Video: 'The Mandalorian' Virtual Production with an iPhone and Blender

In this tutorial, we're going to show you how to place yourself into a Star Wars-style environment using Camtrack AR, Blender, and HitFilm. This clip of Tom was filmed using an iPad and Camtrack AR, which you can find for free on the iOS App Store.
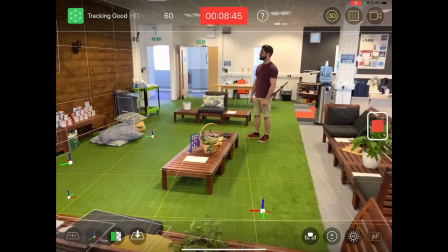26s
This way, our footage is motion tracked as we film it, so we don't have to do that part in post-production.
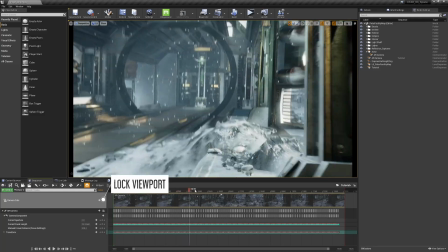31s
Now, when it comes to building the environment, I personally like to use Unreal Engine, but we know a lot of you use Blender as well, so we're going to show you how that process might differ.
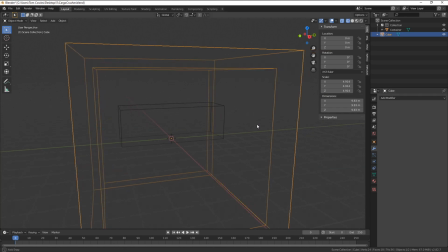38s
If you're new to Blender, be sure to check out our Blender to HitFilm masterclass.
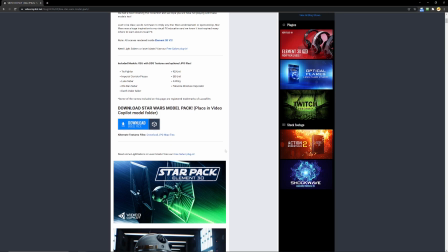42s
For this scene, we're going to use some free 3D models from Video Copilot, and the Mouse Droid model is free from Sketchfab.com.
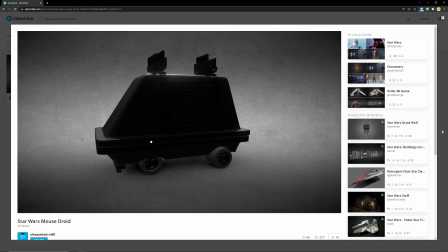48s
Links to download these 3D models are in the description.
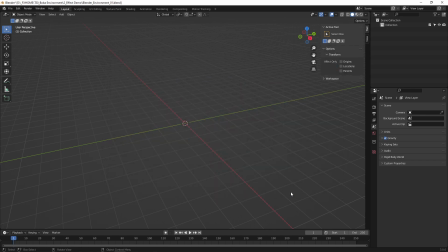51s
Import the Camtrack AR data into Blender using the included Python file, and set your video footage as the camera's background images so that you can see it.
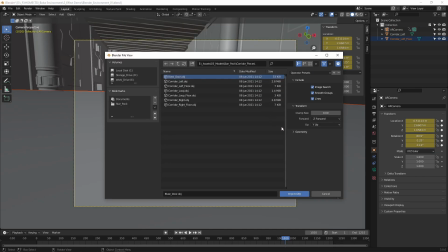61s
Then import the Corridor, Floor, and Blast Door 3D models.
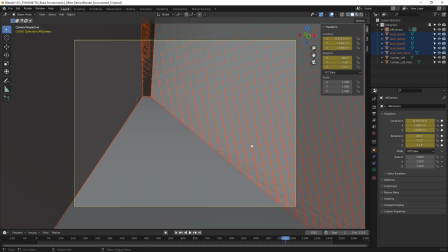65s
For the Blast Doors, make sure to check Split by Group so that each door comes in as a separate object, allowing them to be animated.
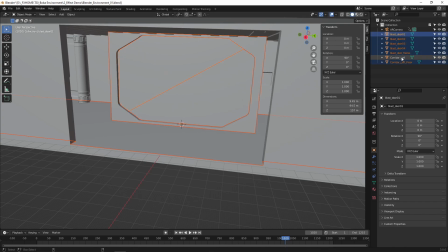71s
Parent all the corridor pieces to one object and scale it to be the right size.
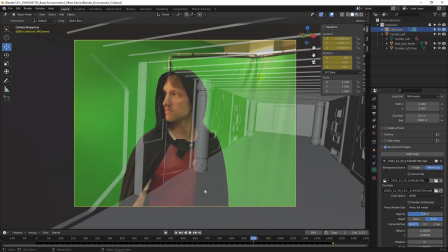79s
Then place the corridor so that it looks good when it's viewed through the camera. Next, we can import the mouse droid.
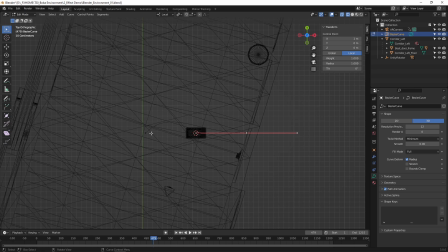86s
To animate it moving around, create a new Bezier curve. Go to Top View, enable the wireframe view, and enter Edit Mode. You can start by placing the first two points, then extrude the curve multiple times to complete the path. Edit the curve to create the path you want the droid to follow.
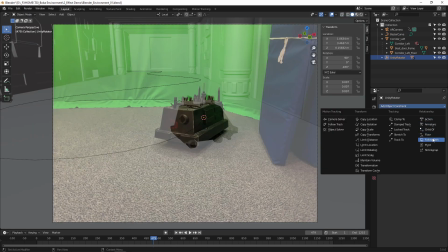105s
Add a follow path constraint to the main controller of the mouse droid. Now you can animate the offset value to make it drive along the curve.
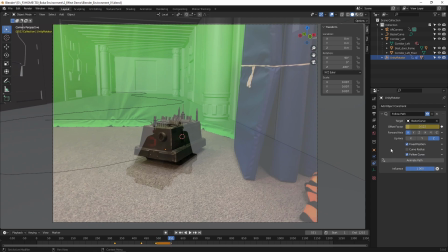113s
You probably don't have to animate the wheels turning since the detail won't be visible in the final shot.
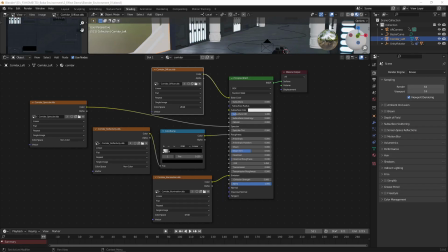120s
The corridor models don't come in with the textures already set up, so you'll need to edit the materials.
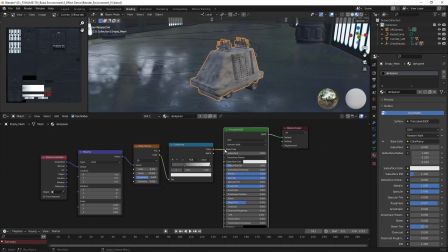125s
Here's what the node setup looked like for our final project. The mouse droid didn't come with any textures, so you can create a simple noise texture in Blender. Using this texture for the roughness adds some nice detail into the model. The environment outside of the hallway is an HDRI from polyhaven.com.
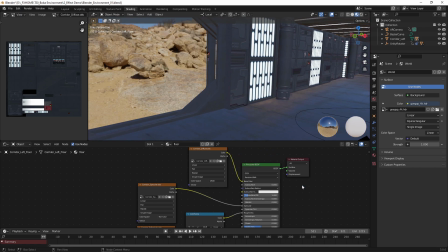142s
By setting the film to transparent, the HDRI won't be included in the render, but will still cast light and reflections into the scene.
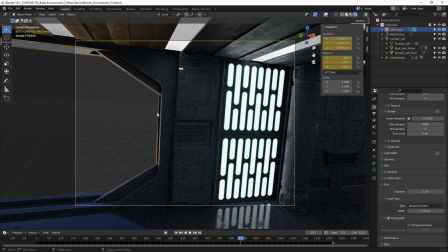149s
This way, we can adjust the background in HitFilm without having to re-render out of Blender. You can add an additional light set to orange to bring out more of the desert color into the scene.
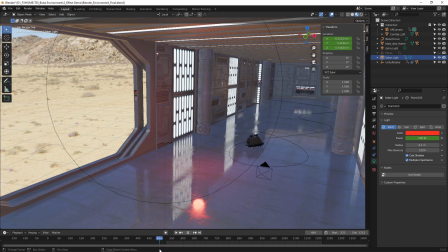157s
You can also add a bright red light to represent the lightsaber illuminating the environment. Once our render is complete, we can hop over to HitFilm to composite our two scenes together.
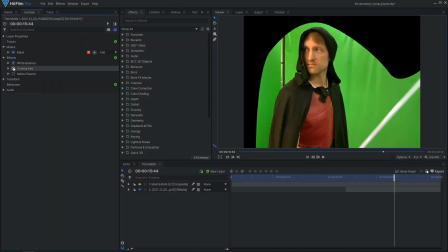166s
The first step is to remove the green screen, and we have a detailed tutorial on that linked in the card on screen.
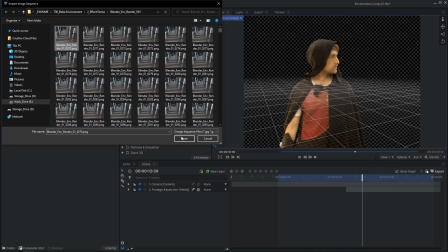171s
When you're importing the background from Blender, make sure that the frame rate of the image sequence matches your footage.
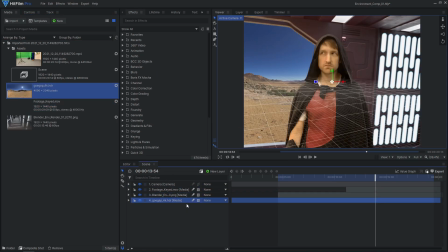179s
To add the distant background outside the open doorway, import the HDRI and apply a 360 viewer effect. The composite shot created by Camtrack AR includes the tracked 3D camera. So the HDRI background will match the movement of the scene without any extra work.
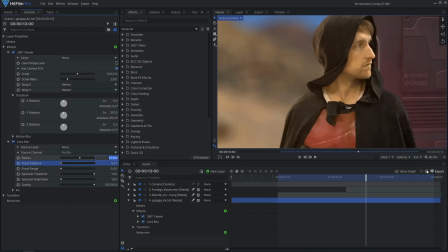192s
You can also apply a lens blur effect so that it appears slightly out of focus.
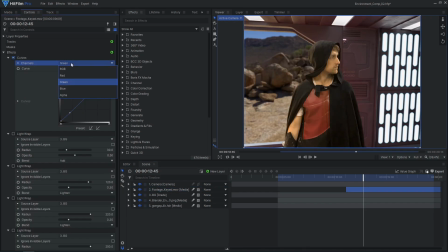196s
To blend these layers together, start with a curves effect to take some red out of the darker areas, matching the bluer color of the hallway. Then apply some light wrap effects. The light wraps are sourcing a grade layer so that the effect uses both of the background layers. The desert environment should be quite bright compared to the darker hallway, so you can brighten it up with an exposure effect.
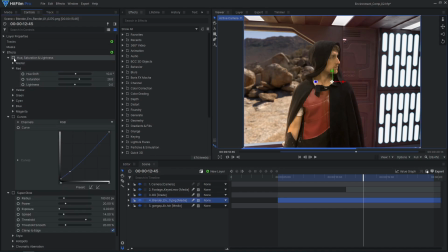215s
I'll also use hue and saturation effects to further match the color of the different layers. Additional details will help add flare to the composite.
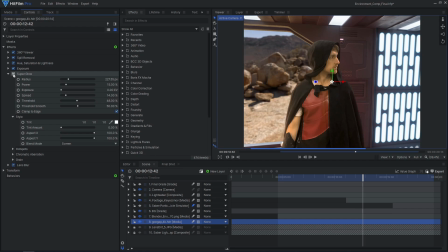224s
I'll add a blue-tinted glow to the hallway lights and add a similar glow to the exterior environment to match it and make it even brighter. A final grade layer can be used to tweak the colors and add additional lens effects like lens dirt, chromatic aberration, and film grain to tie it all together.
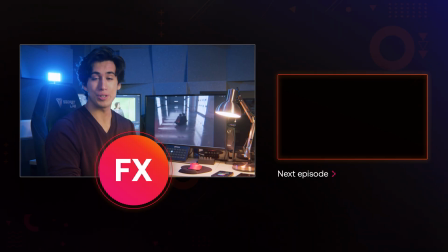238s
If you'd like to learn how to create your own lightsaber effects, we have loads of tutorials on this channel covering that subject, so be sure to check those out. Remember to subscribe for more videos like this, and we'll see you all in the next tutorial.